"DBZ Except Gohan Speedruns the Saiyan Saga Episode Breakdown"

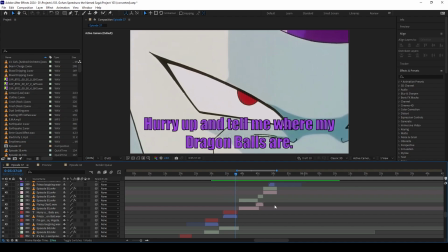(36:31)
Oh, the problem was that Vegeta, the only clips I had, were of Vegeta already in the air, so I had to add something that made it seem like he flew off.
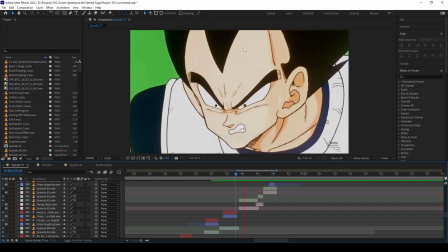(36:43)
Because this is him in the air.
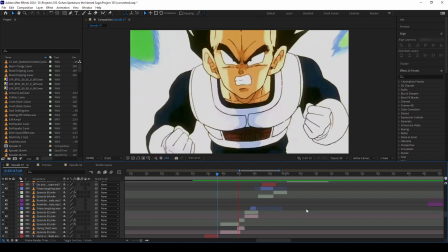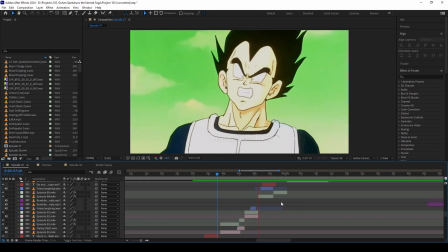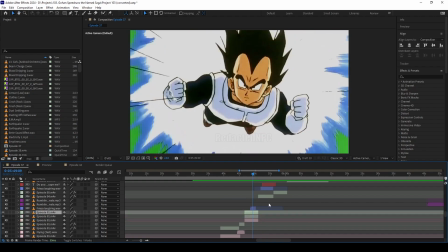(36:57)
So, in the clip that I posted, Vegeta is running from Frieza, and Frieza starts laughing, he's like, oh, what was he laughing about?
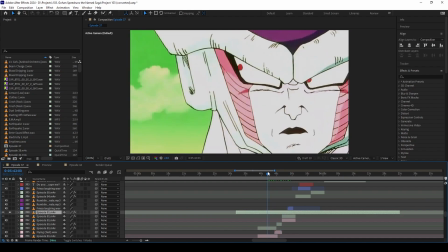(37:07)
But in the original, it's actually just second form Frieza.
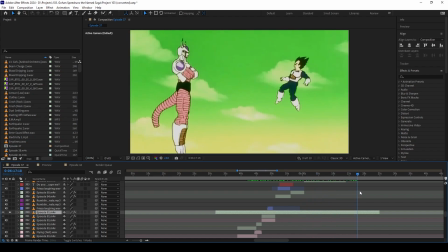(37:12)
Just chases after Vegeta, and then he realizes, oh, there's no escaping. So, just some ingenuity.
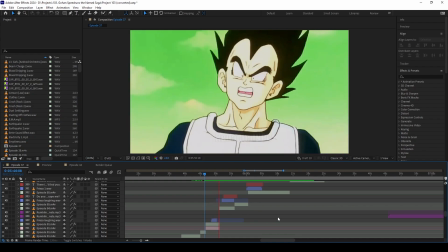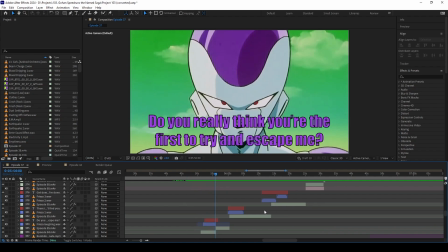(37:30)
I was wanting to think of things that sounded Frieza-esque without sounding too edgy, because Frieza is just a very well-written character. the way that he talks it's threatening but also very proper very business-like so i did my best to try and emulate that
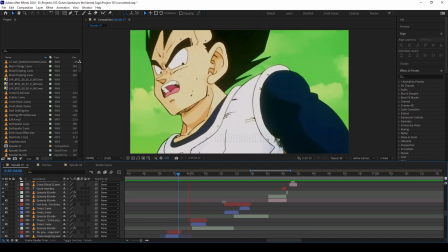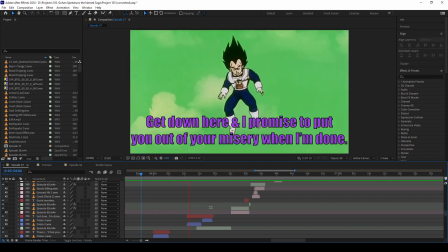(37:56)
again i tried
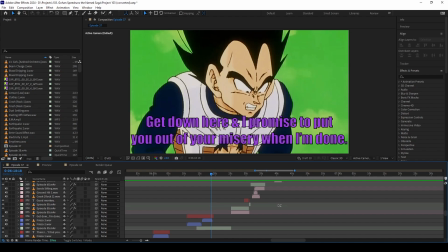(38:12)
to think of very not edgy ways of saying this i thought about saying something like i honestly can't remember at this point but there were a lot of different ideas that i floated by and eventually i was like okay look this is the best that i can come up with
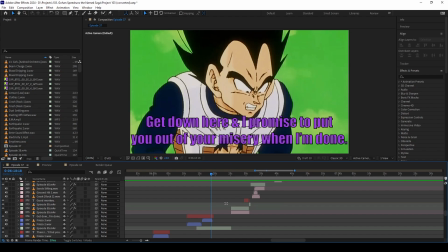(38:28)
he's saying that once i'm done torturing you then i'll kill you rather than i the thing i was thinking of saying was if you come down here i'll make your death quick and painless something like that but that's just so cliche so
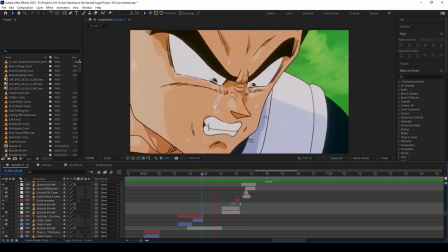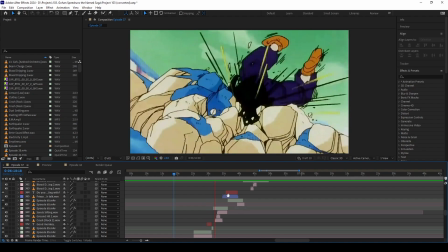(38:52)
and here Vegeta just gives in which isn't which isn't very I forgot I put that in there it's a nice slur for the saiyans it
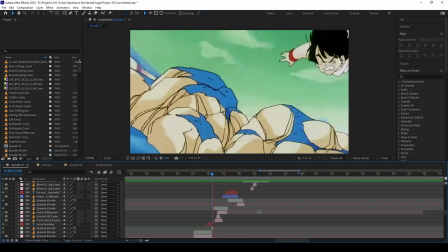(39:00)
isn't very Vegeta-like for him to give up but oh well
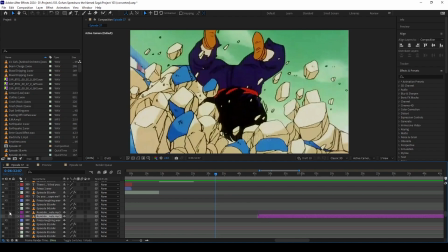(39:05)
we'll go ahead and mute these songs as well
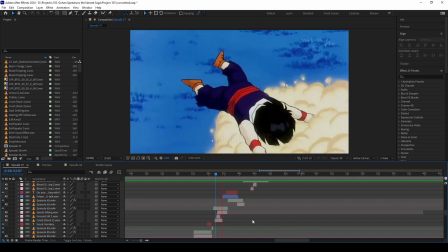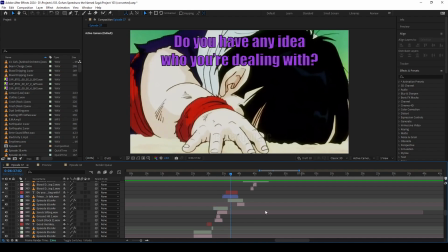(39:15)
this entire montage i wanted to keep flipping between so the two battles going on are goku training gohan and frieza torturing vegeta i wanted to keep flipping back and forth to
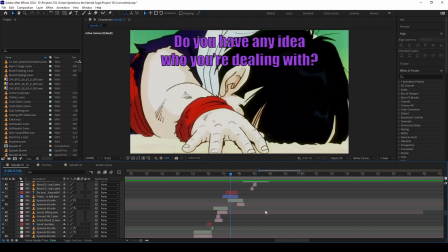(39:29)
draw a contrast between Goku beating Gohan and Frieza beating Vegeta so you'll notice that I keep switching back and forth to make
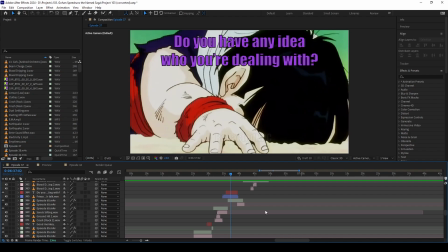(39:43)
it almost look like Goku is fighting Vegeta and Gohan is fighting Frieza but that's just done to especially with the dialogue that you're going to be seeing here about like how I'm the strongest person you've ever seen it's just meant to show
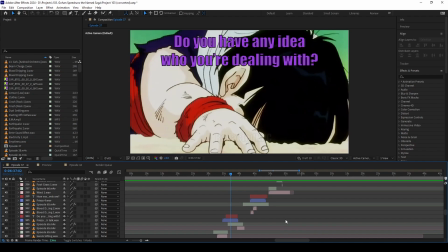(39:59)
how villainous Goku is acting being compared to Frieza torturing Vegeta
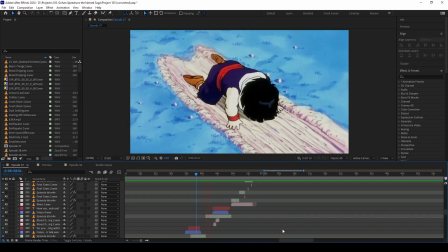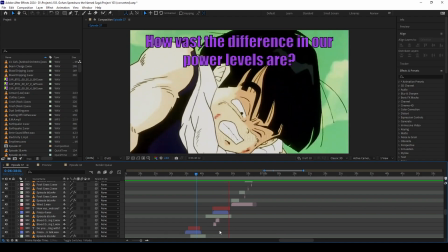(40:18)
took a while to find some sound effects that sound like blood that aren't just water.
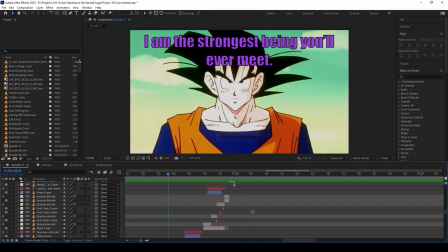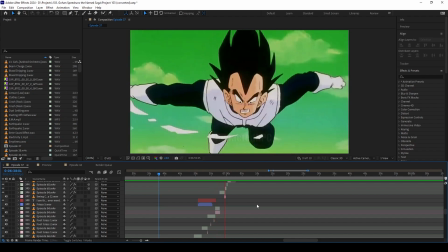Again, this is an example.